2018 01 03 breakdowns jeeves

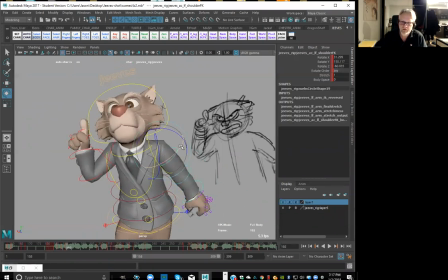[45:32]
Okay, go a little bit beyond here. And then it's going to come back out, right? So we're going to copy like this pose, like over to here as well, so we can really hit that pose nice and hard. Okay, so bring this down a bit.
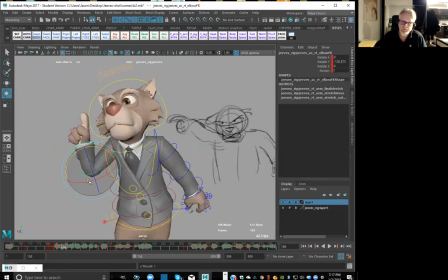Okay, again, you can kind of see like some opposite actions happening here, right? So the body's coming down, arm is going this way, this arm is going this way.
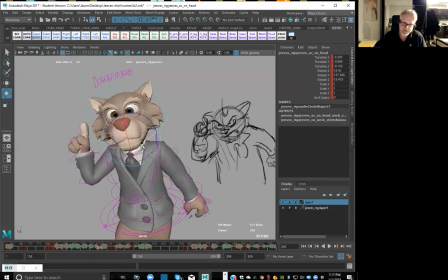[46:08]
So we're getting that little opposite action, right? And I'm going to keep them kind of just around here. And then we can come back into this, you know, even if I, okay.
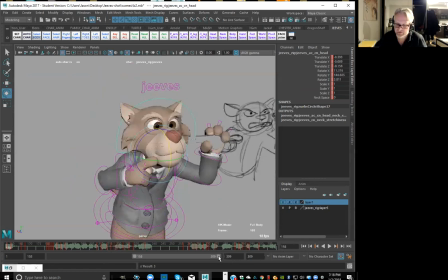[46:26]
Okay, let's check that out. Let's zero in on this little section.
Even, and I want to make this absolutely clear. Even, and I want to make this absolutely clear.
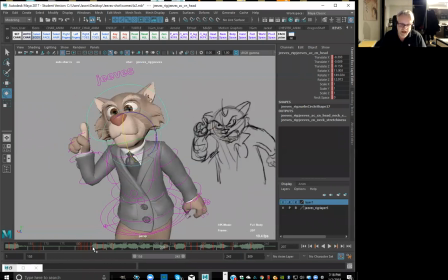[46:40] Even, and I want to.
Okay, so even, and I. Even, and I. Okay, so this feels like it's coming up for a second accent here, like that's a little less than the even, you know, but like let's still keep them going up,
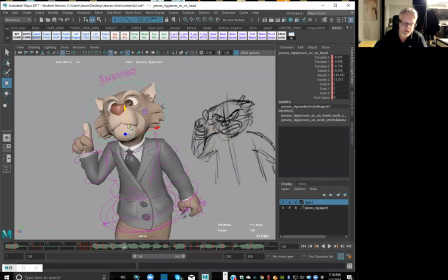[46:58]
like keep that energy up, right? So I'm gonna go ahead, set a key on this whole thing. Okay, keep the same sort of energy, right?
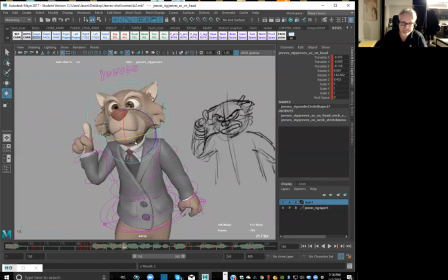Okay, so get that pose. Okay. All right, I don't want everything going in the same direction at the same time, right?
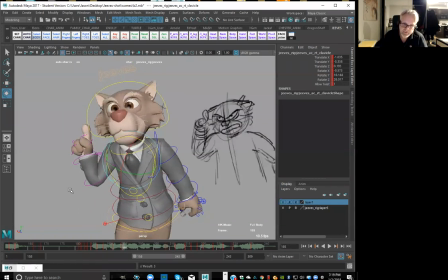[47:33]
So I want to bring the shoulder down just a bit to get that opposing action again. Okay, bring the arm in. Okay. Bring this arm down a bit.
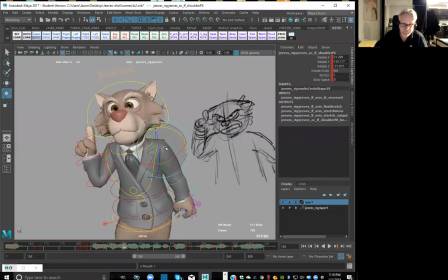Okay, so that's fine like that next pose, right? So it's going to be a little higher than this.
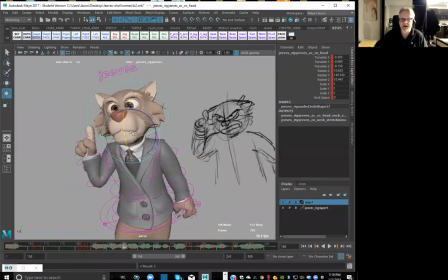[48:12]
Okay, and I'm trying my best like if I bring the character to a stop that I don't want to cover over both eyes, right? I want to see if I can keep that directionality happening, right? So I can get this, once we get the facial in there, we can still keep that directionality happening.
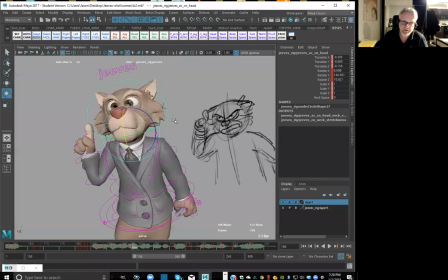Okay. Okay, so I'm going to raise them up a little bit here.
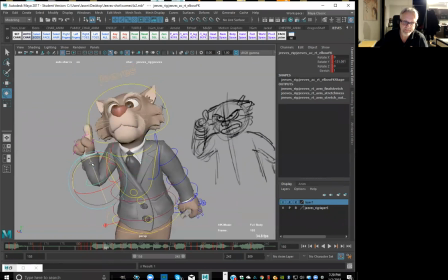Okay, so I'm trying not to go quite as high as that, like absolutely clear, which is the highest point, right?
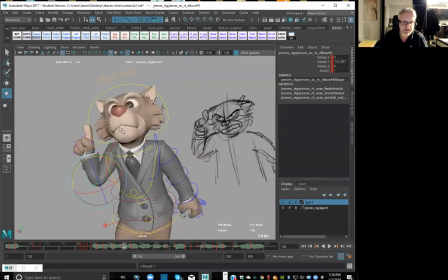[49:03]
So I don't want to go quite as high as that. But I want to keep them in this pose, playing this pose, like so that it's the same attitude. We're just trying to get a little bit more energy out of this pose. So it's not like a brand new pose, right? So it's basically just giving life to that pose, right?
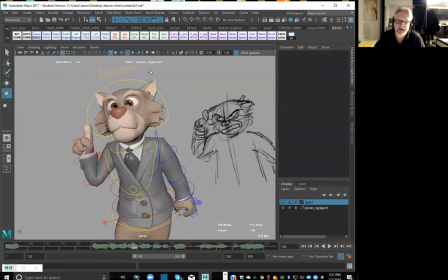[49:23]
The one thing that like I see a lot of is, people who put in too many poses, you know, like, whereas you can really start to see the animation kind of fall apart because there's too many poses.